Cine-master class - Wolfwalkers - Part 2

But for a movie it would be, film is 25. So they'll have 25 images per second. Okay, so they did refer to a movie called Bambi. I hope everybody has seen Bambi, yes? Yes, so Bambi is a reference of very realistic animation of animals, okay and I hope there is nobody here who has not seen Bambi. If you have not seen it, please go and see it. Yeah, and the second thing I want to talk about is that they actually, they mentioned, I mean, if you want to find out who the person, his name is Aaron Blaze. Aaron Blaze is an artist who is well known in the industry for animal animation. So if you want to find out about how animal animation is done, you can follow his work on YouTube. His name is Aaron Blaze. Moving on. Now, I want to talk about one specific scene. There is a scene in the movie where the wolf vision, it's called the wolf vision scene and they used a very particular technique which is a new evolution of techniques following the 2D and the 3D animation. Okay, so I'll just play a video for you and you'll get an idea about how they actually animated that specific fantasy.
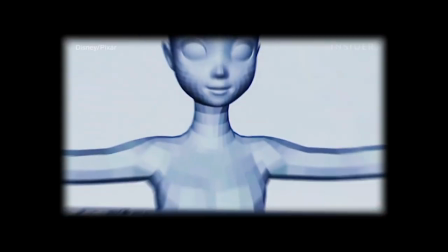14:02 hand-drawn animation, and this is 3D computer-generated animation.
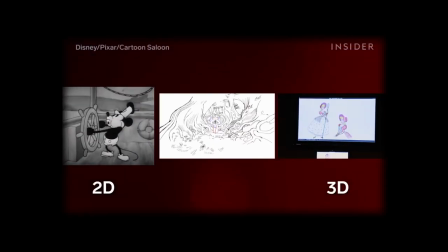14:08 But many films actually fall somewhere in between, or what's often referred to as 2.5D.
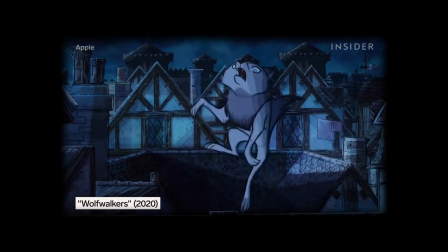14:15 This is when a variety of techniques are used to make an otherwise flat 2D film feel 3D,
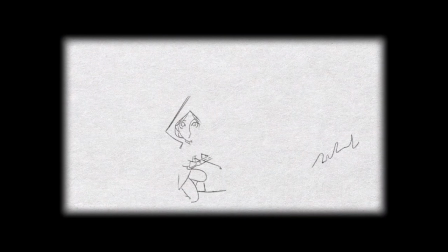14:21 with depth but also with a unique hand-drawn style. Animators might use illustration tricks like shading, layering,
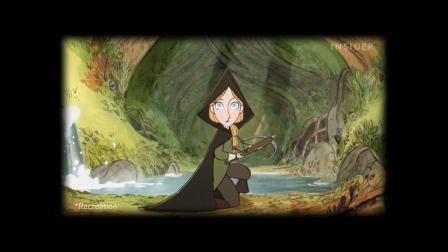14:29 forced perspective, and and parallax on 2D objects to make them appear as if they existed in a 3D space.
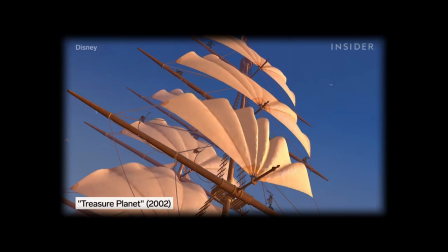14:36 Some films even mix dimensions by adding 3D characters and background objects to 2D films.
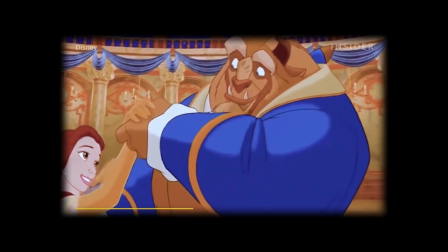14:42 Disney's Beauty and the Beast was primarily in 2D, but The Chandelier? A 3D CGI add-on.
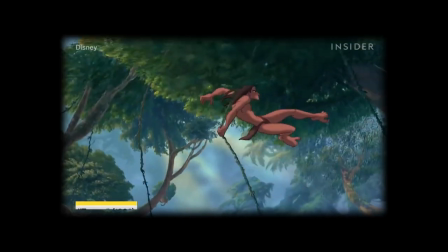14:49 And animators created this jungle entirely in 3D so a 2D hand-drawn Tarzan could swing through.
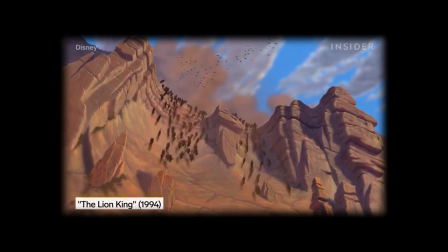14:56 Lion King was the same. This wildebeest stampede was digitally simulated in 3D, but Simba was in 2D,
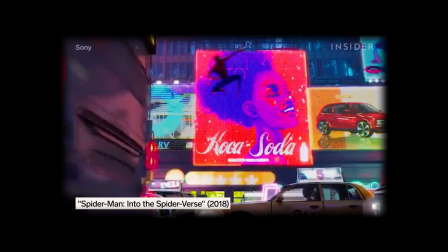15:02 and animators are continuing to push 2.5D further because there are still some things that computers can't fully replace,
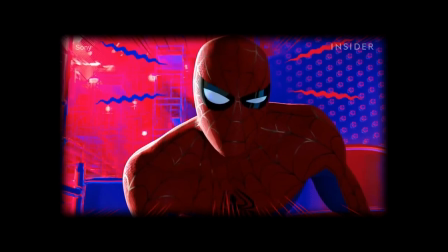15:11 like the graphic look of comics in Into the Spider-Verse, which incorporated 2D line work on 3D models.
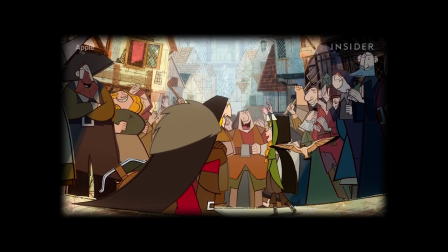15:17 The latest example of 2.5D innovation is Cartoon Saloon's 2020 film Wolfwalkers, which, like Tarzan created a 3D forest.
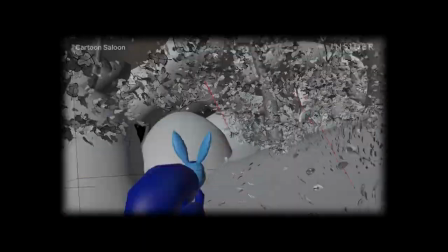15:26 Only this 3D forest would never actually appear in the final film.
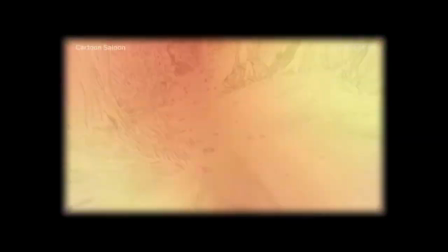15:31 A team of nine animators would ultimately recreate every single
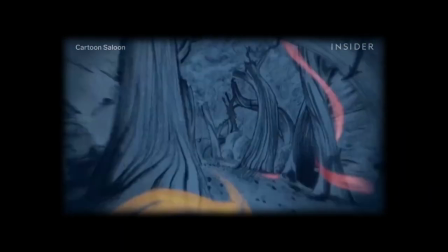15:36 digital frame of these scenes by hand on thousands of sheets of paper. The idea was that it would not feel too clinical, too clean, too, like, artificial.
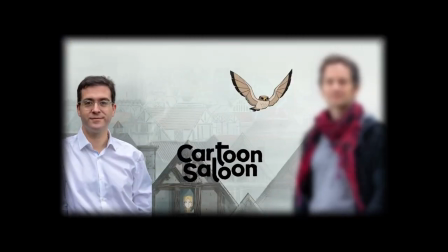15:48 That's Evan McNamara, whom directors Tom Moore and Ross Stewart tasked with creating the wolf vision scenes for the film.
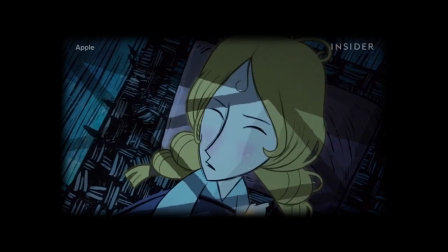15:56 In these scenes, the viewer sees everything through the eyes of the main character, Robin, as she transforms into a wolf.
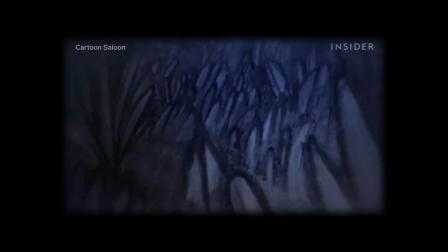16:03 The main thing with the wolf vision that Tom and Ross wanted to get on screen was they wanted to make it feel like a heightened perspective or a heightened experience, a heightened reality version of the film.
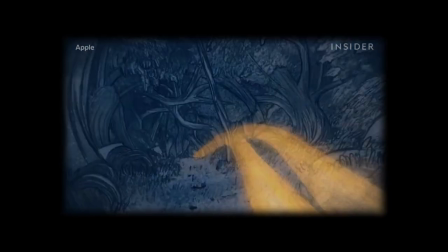16:17 The animation team could have made a fully 3D film relying on digital technology, But they opted for 2D hand-drawn animation instead,
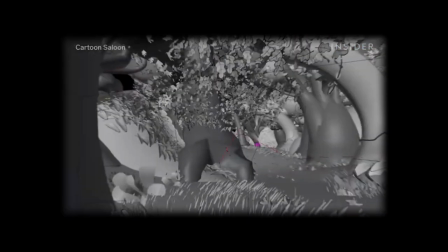16:26 specifically with graphite, to mimic art from the 1600s. But they decided to use 3D tools to first plan out the scenes.
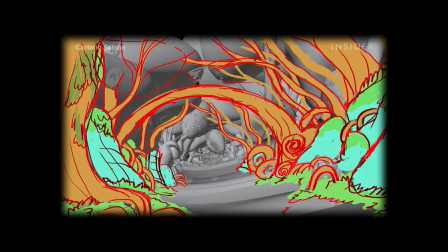16:35 Using these tools and virtual reality in the pre-visualization stage helped create more realistic backdrops and mimic the natural movement of the wolf.
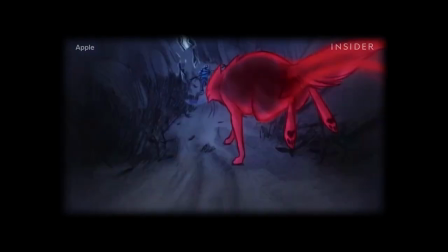16:44 There were two main settings in the film, the town and the forest, both with their own wolf vision scenes and art styles.
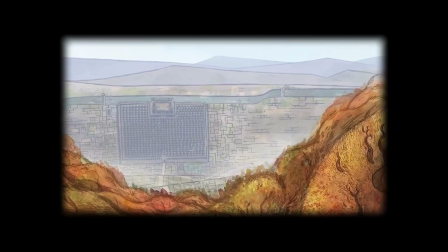16:52 The town, with its woodblock print, was easily made with more traditional 2.5D techniques.
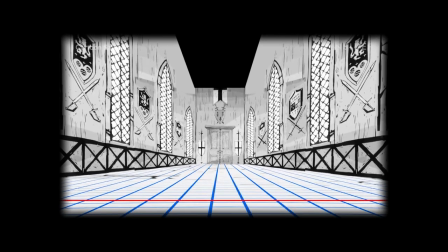16:58 Animators worked in After Effects to place elements at various distances from the camera, creating an illusion of depth.
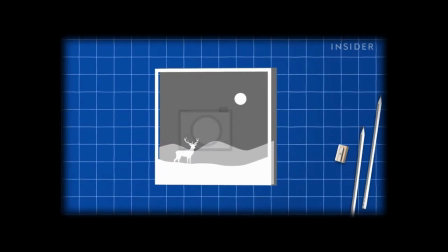17:05 This built on a technique that goes back to 1942, when Disney shot the opening scene of Bambi using a multi-plane camera, which has layers of painted glass to achieve a similar parallax effect.
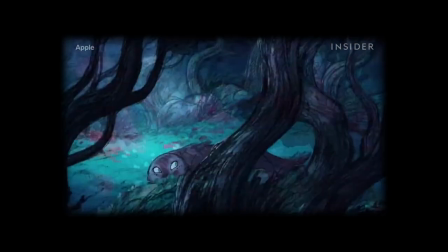17:17 But the forest pre-vis scenes required a lot more innovation and a lot more work to get right.
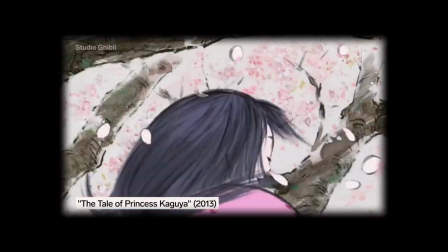17:24 They were inspired by the look and feel of the Studio Ghibli film The Tale of Princess Kaguya.
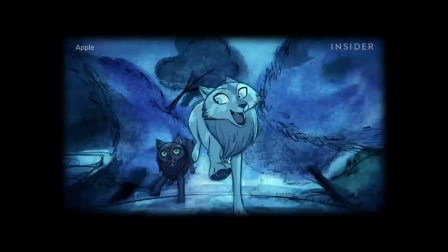17:29 So these scenes required a more organic stroke with a flowy watercolor style, a creative choice you couldn't really get with CGI.
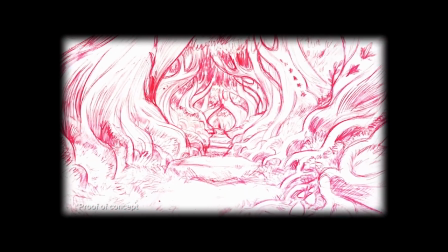17:38 Evan started out with a simple hand-drawn sketch of the woods and a telescoping effect.
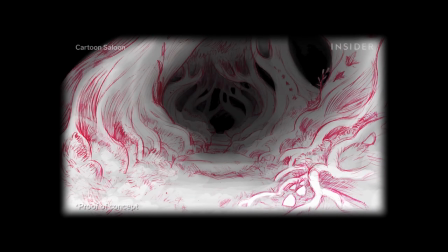17:42 He used depth maps and Photoshop to help create this illusion and sketch out the frames by hand, one by one.
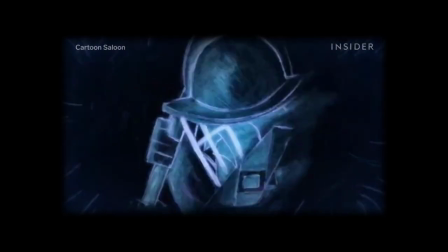17:49 But he quickly realized they would need a more dynamic camera, because the wolf wouldn't just be walking forward.
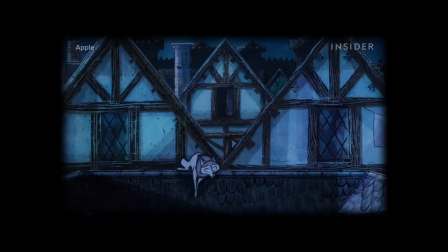17:55 It would also be jumping, looking around, and even bobbing its head as it panted and breathed. It helps you feel like you're actually in, you know, the head of the character. So the team experimented with virtual reality using the headset Oculus Rift.
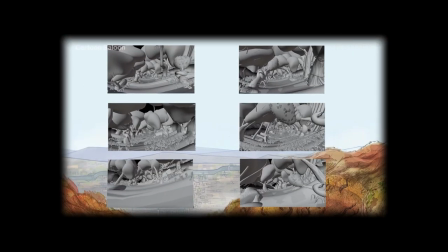18:09 They drew and built a 3D forest in VR with a sculpting program called Medium.
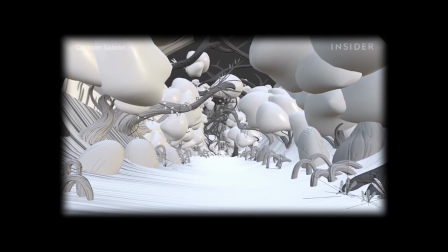18:15 This virtual set was then transferred to a computer animation tool blender, where artists painted on more stylistic 2D elements.
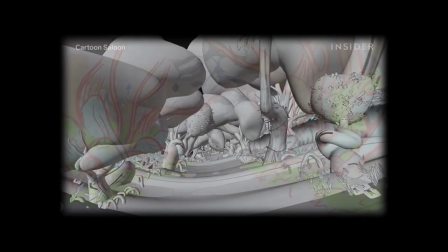18:23 Animators used these rough overlays to adjust and refine the 3D model.
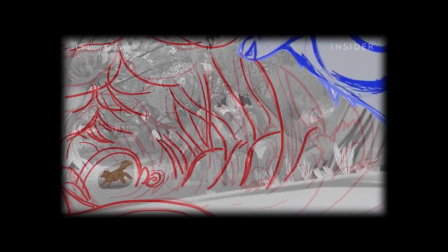18:27 You would basically draw on top of the 3D models, bake in some line work onto the forms, would still give it a nice squiggly and hand-drawn feel.
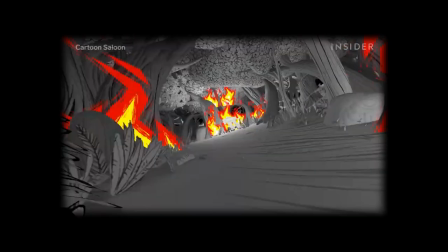18:35 Other 2D elements included soldiers and rough flames for the forest fire scene. That way animators wouldn't have to guess locations for those assets later on.
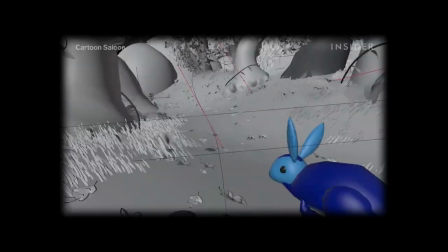18:44 This 3D model was used to block out the path and speed of the camera movements.
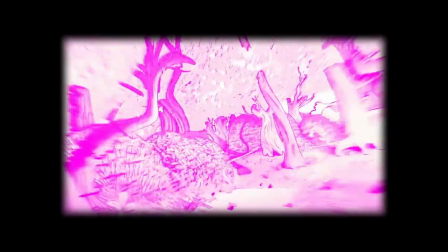18:48 And we would then start moving the camera through it, bring it to the directors, go okay well how's the movement here, is it looking good?
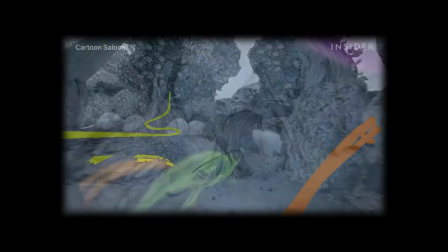18:54 They might go actually we should probably go a bit slower with this so it has a bit more like oomph or we should go faster, whatever the case may be.
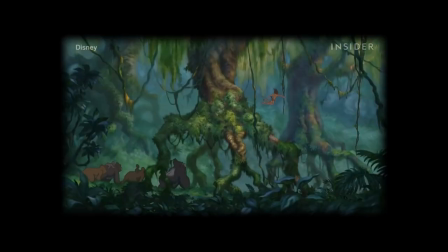19:02 Now, Disney used a similar method back in 1999,
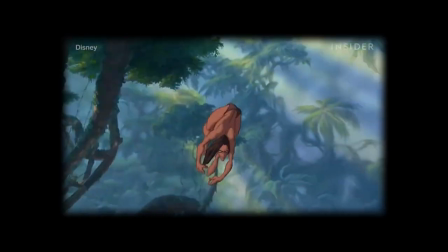19:05 when animators created a 3D forest for a 2D Tarzan to swing through using a program called Deep Canvas.
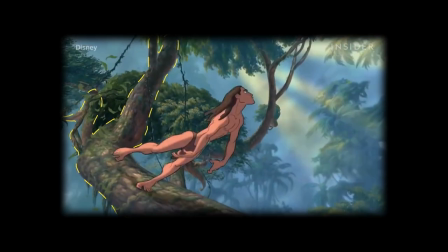19:12 But they ultimately kept the 3D model and used digital paint in the final film.
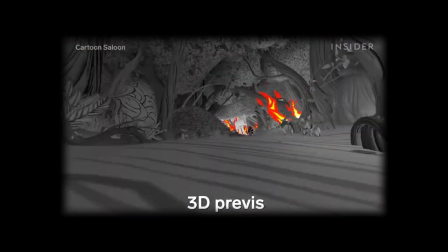19:17 For Wolfwalkers, the audience never actually sees this 3D model, or all the intricate design work involved in creating it.
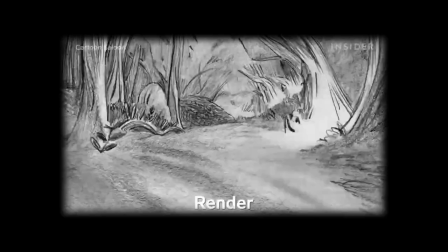19:25 The final images were all eventually covered in handmade graphite drawings.
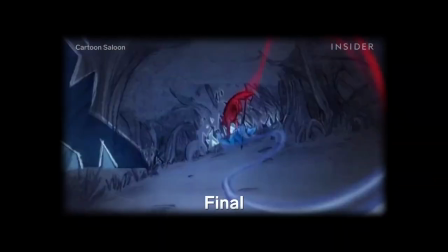19:30 It's not just about concealing 3D, it's more about like how can we build on it and make it so it is primarily 2D.
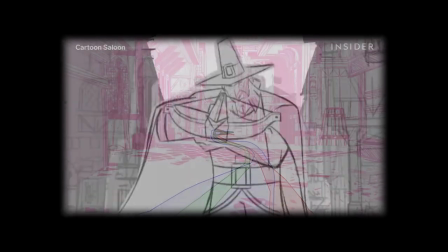19:36 Evan printed out each frame of his 3D sequence on paper using red ink as a guide.
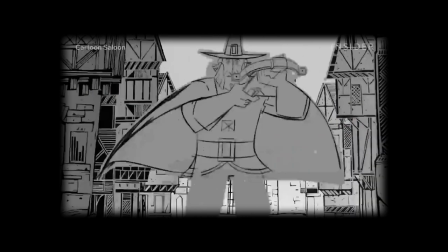19:41 Then a team of nine animators drew directly over each of these red images by hand with charcoal and pencil.
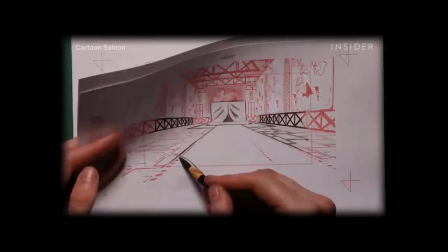19:48 The bright red could easily be removed later from the blacks and grays in the digital cleanup stage.
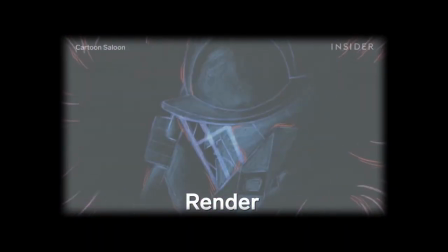19:54 Drawing each frame by hand is a time-consuming process. So to help manage the workload, they decided to halve the number of images by playing with the frame rate.
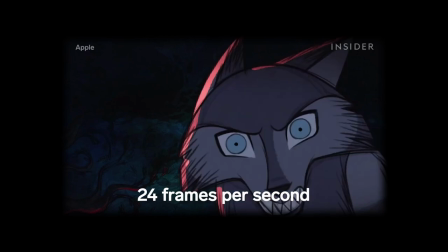20:02 Normally, you'd see 24 different images every second, but here they dropped down to 12.
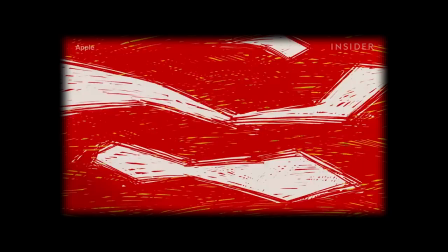20:08 That way, they only had to draw 12 images for every second of the scene. But changing the frame rate can also make the scene appear choppy.
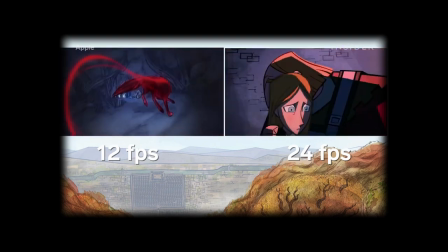20:16 So we kind of compensated for that by smudging things and actually using the organic qualities.
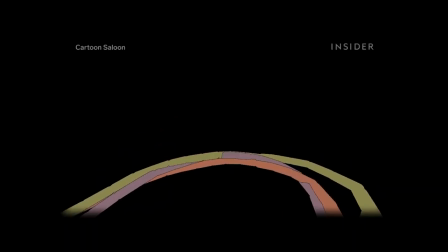20:21 So it is just more like a drawing than it is like a camera movement. Smudging was also used to create motion blur, like in this kitchen scene with the checkered floor.
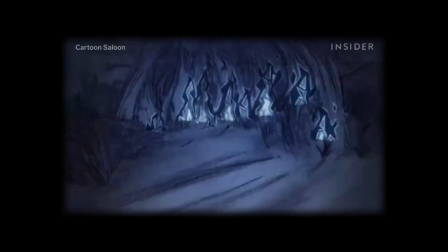20:30 And the hand-drawn style allowed them to get creative with certain elements, like the smoke of the fire.
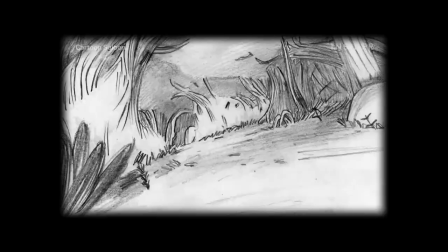20:35 So the graphite would bleed out. It would go to the white of the page towards where the fire was.